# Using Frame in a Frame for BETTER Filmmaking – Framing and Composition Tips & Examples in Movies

So photographers, cinematographers, and even painters for that matter have all faced the same dilemma when it comes to creating good images, and that is how do you show a three-dimensional subject in a two-dimensional frame? Because when you add depth, it creates a sense of place and helps draw your audience into the frame. So let's look at how to create this depth by framing your subject in a frame.
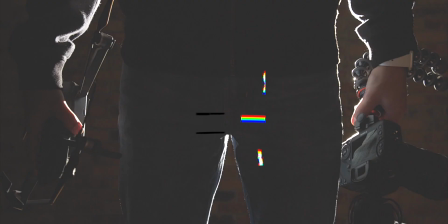Hey everyone, Camber here, showing you how to use your camera to make good videos. So if you're new, consider subscribing and also joining my private Facebook group where you can get more personalized help on your filmmaking journey. But anyways, what is frame in a frame? Well, this is a compositional technique where you use some kind of frame in your image to draw your viewers into the shot and guide their attention towards your subject.
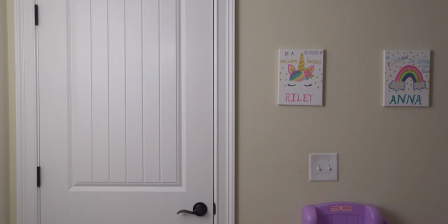For example, let's take a look at this clip.
Good night, sweetie. Dad. Yeah.
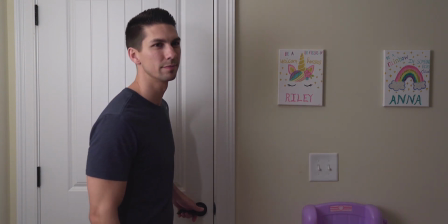I love you. I love you too.
So here I'm right up against a closed door and a wall, so everything's very flat and there's no depth to the image at all, and there's not really any way to get depth if we keep it this way.
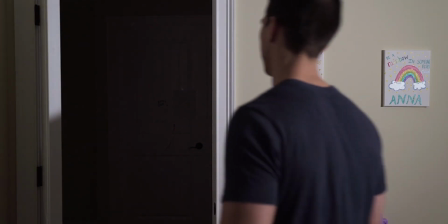So let's try it again with the door open.
Nice, sweetie. Dad. Yeah. I love you.
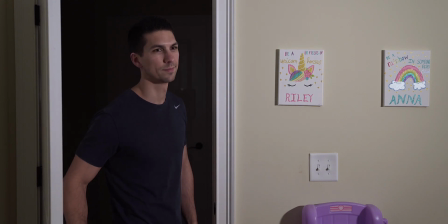I love you too, honey.
So now I'm framed within a door frame, and granted we don't see the whole top and bottom of the door, but you get the idea that now it's not as flat, we get a lot more depth in it, and the change in lighting behind me helps to add to that depth even more. So using this frame in a frame is a simple way of adding depth and making for a more interesting composition in your shot. So let's look at some movie examples that utilize this frame in a frame for a more interesting look.
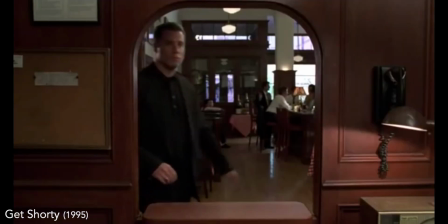Here in Get Shorty, we see Chili Palmer walking up to the booth and looking around for his jacket.
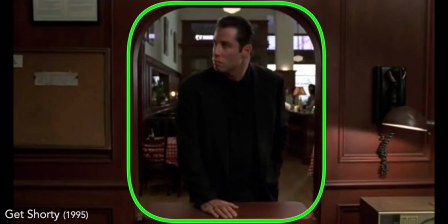In the frame, we see him within a frame, which shows us where he is, but also adds a lot of depth behind him in the shot.
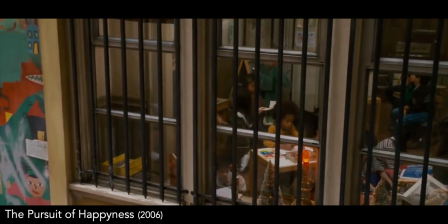And in this shot, Will Smith's son is initially framed in the middle window frame, drawing our attention to him.
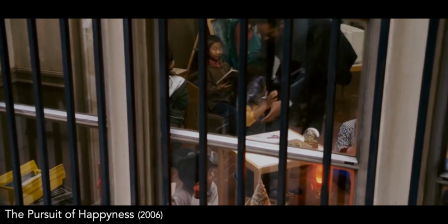They could have easily switched to another angle here once he got inside,
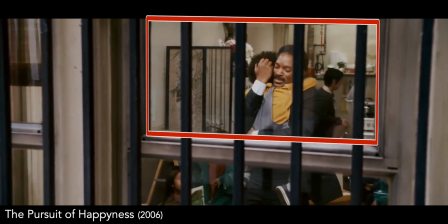but keeping this angle allows them to frame him in another pane, which draws our attention to that part of the image.
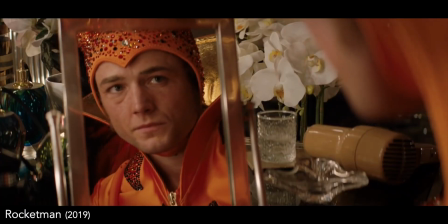And then here we have a mirror used as a frame for the subject.
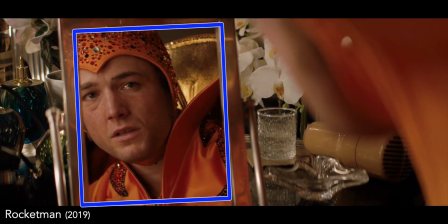This gives a sense of depth to the frame because we can see the actual subject on the right in the foreground while we're focusing on his reflection in the mirror.
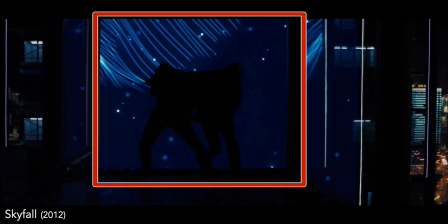In this scene, we have the actors framed within a window while we see their silhouettes fighting.
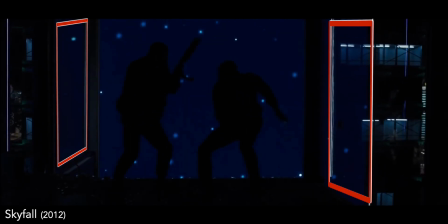And it's actually the frames on the right and left sides of the shot that give us more of that sense of depth in the image.
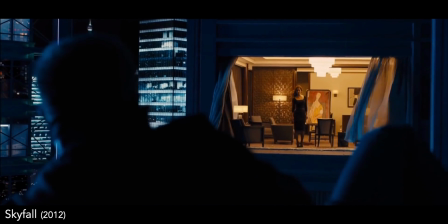And then later in the same sequence, we see a woman who is framed by the opening in the building across from James Bond.
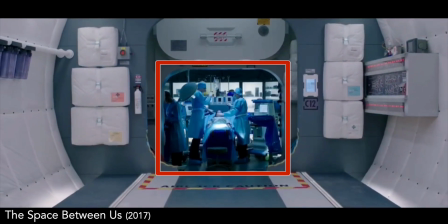Again, here we have all the main subjects focused within a frame in the scene, giving more depth to the image.
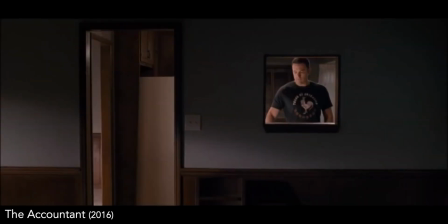In this scene, the subject is within a frame on a flat wall that automatically makes your eyes lock onto him.
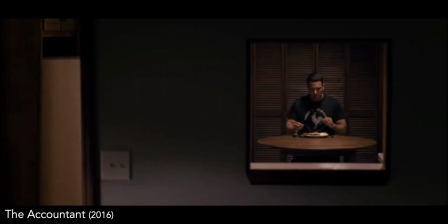And then later in that scene, the same frame is used closer up to continue that same framed look while he's eating his meal.
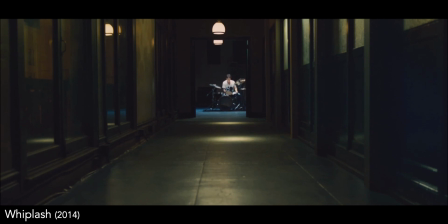And finally, we have one of my favorite uses of the frame in a frame technique where the subject is far off at the end of a hallway. Not only does this door frame draw your attention to him, but this shot also combines the technique of leading lines using the edges of the hallway floor as well as a line along the wall that guides your eyes right down toward the subject.
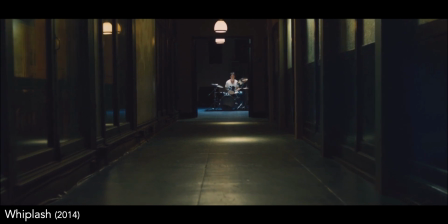Now that you've seen this, you'll probably start to notice a lot more of the frame in a frame technique used while watching films.
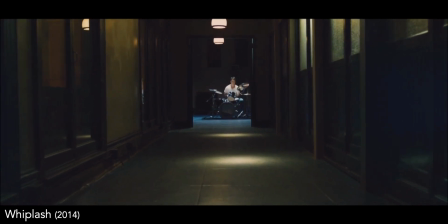So when you are framing your shots, take some time to move around and try different angles that you may not normally think of so
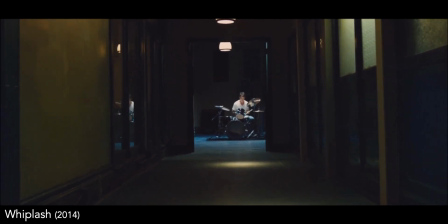you can figure out a way to frame your subject within a frame if it makes sense for your shot.
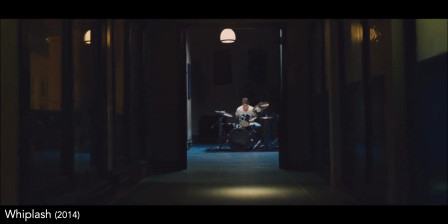And if this video was helpful, then please help me out by leaving a like, subscribe if you haven't, and I'll see you soon.